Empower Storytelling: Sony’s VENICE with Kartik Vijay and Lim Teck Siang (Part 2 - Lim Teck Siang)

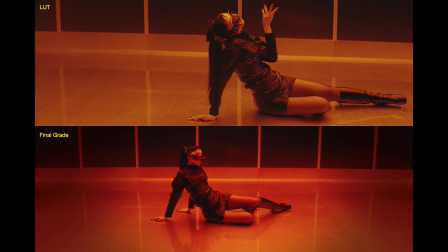(12:26)
This is largely due to the Bayer filter on most CMOS sensors, where most pixels are dedicated to green, then red and blue.
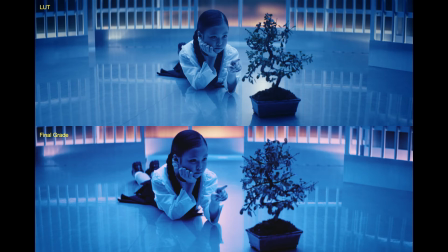(12:40)
It's better to push the saturation of the colors in post, as I mentioned. Here, the top image is the actual lighting on set, and the bottom image reflects the color contrast created after pushing the saturation levels.
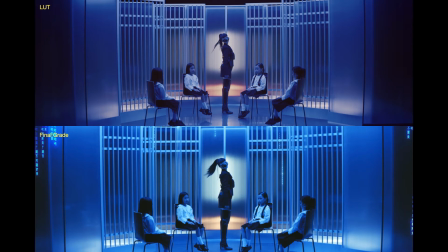(12:59)
Again, in this still, the final look did not differ too much from the set lighting. Shooting on the X-OCN ST held sufficient information in what we needed. We would not see the benefits of shooting on a higher quality X-OCN XT.
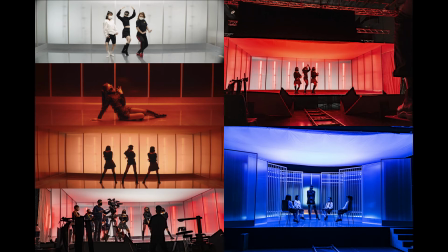(13:19)
We work with two sets in the studio, where the dance sequence would take place in the larger set pictured here. Due to time constraints and budget issues, we needed a lighting approach and set design that could be manipulated to look like there were different sets.
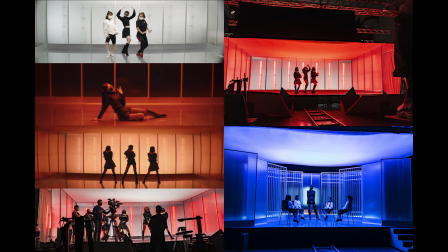(13:35)
Tina Feng, our set designer, did a great job in designing the set to be recyclable into a different format, and LEDs were the preferred choice of lighting units. The set also had panels that changed accordingly to the intensity and the spread of lights used.
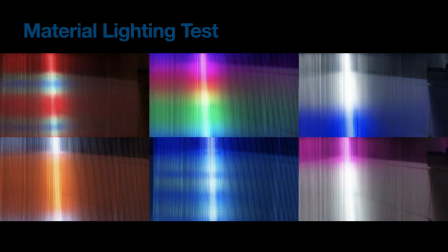(13:55)
Here is a simple still from the lighting test done with the Asteria Titan tubes on the polycarbonate material of the panels. These were the panels that were used as the backdrop of the set.
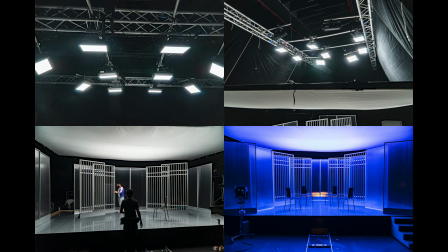(14:14)
For the lighting approach, we could only secure 10 times aperture P300 novas at a time, and these novas were rigged above a seamless magic cloth that resulted in about 2 stops of light loss.
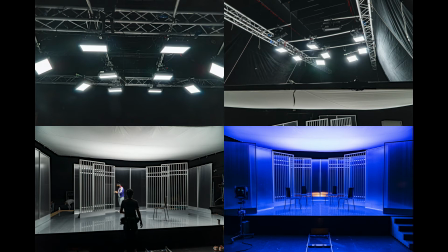(14:30)
But the magic cloth created a very soft lighting that was ideal, and the seamless cloth meant that we could use it as a ceiling. When these LEDs were pushed to the primary colors or solid colors, the intensity of the light dropped, and we are about 1 to 1.5 stops below ideal exposure.
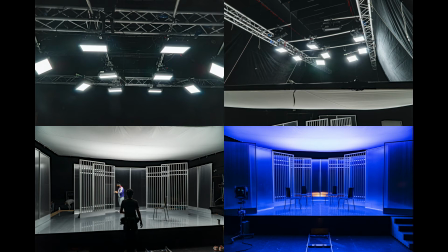(14:50)
But yet, we were able to recover some of these details on the X-OCN ST codec.
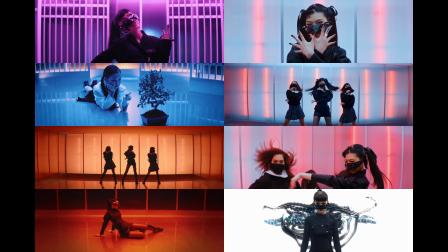(15:00)
This is the same stage, and working with the LED Novas as the overhead main source of lighting, I was able to create a variety of looks. And in this way, we kind of cheated, or we kind of pull off to seem like the set had different looks,
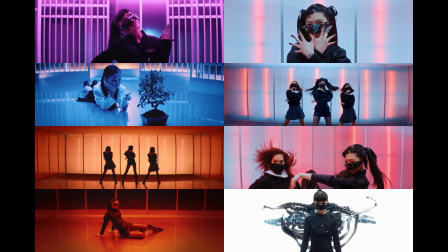(15:18)
or that we were using uh, different sets.
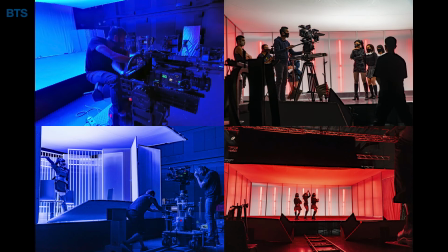(15:27)
Here are some behind the scenes pictures to share. I was using the Sony Venice mainly on the Atlas 7 360 head. Most of my movements were done on a Magnum dolly with crane or on a slider.
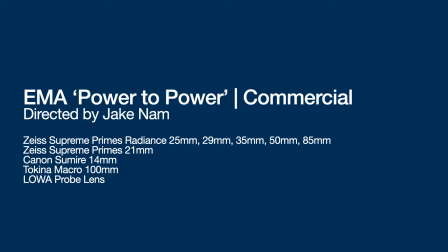(15:45)
The next project I'm going to talk about is a commercial, power to power, directed by Jake. In this commercial, we use a wide variety of optics. The main set of a prime lenses was the Zeiss Supreme Prime's Radiance,
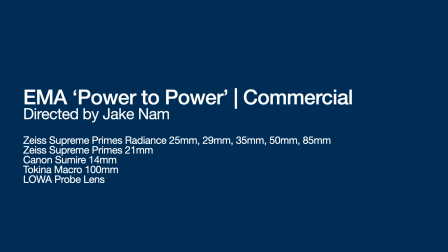(16:02)
and we had two wide lenses in the Zeiss Supreme Prime's 21mm and the Canon Sumeri 14mm. We also had a Tokina macro at 100mm and a lower probe lens for several shots.
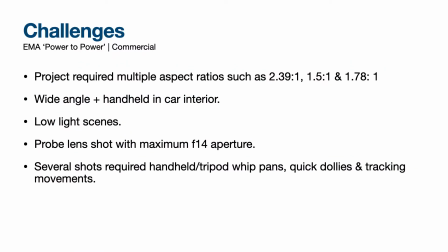(16:23)
The challenges of this production was the use of three different aspect ratios in the commercial itself.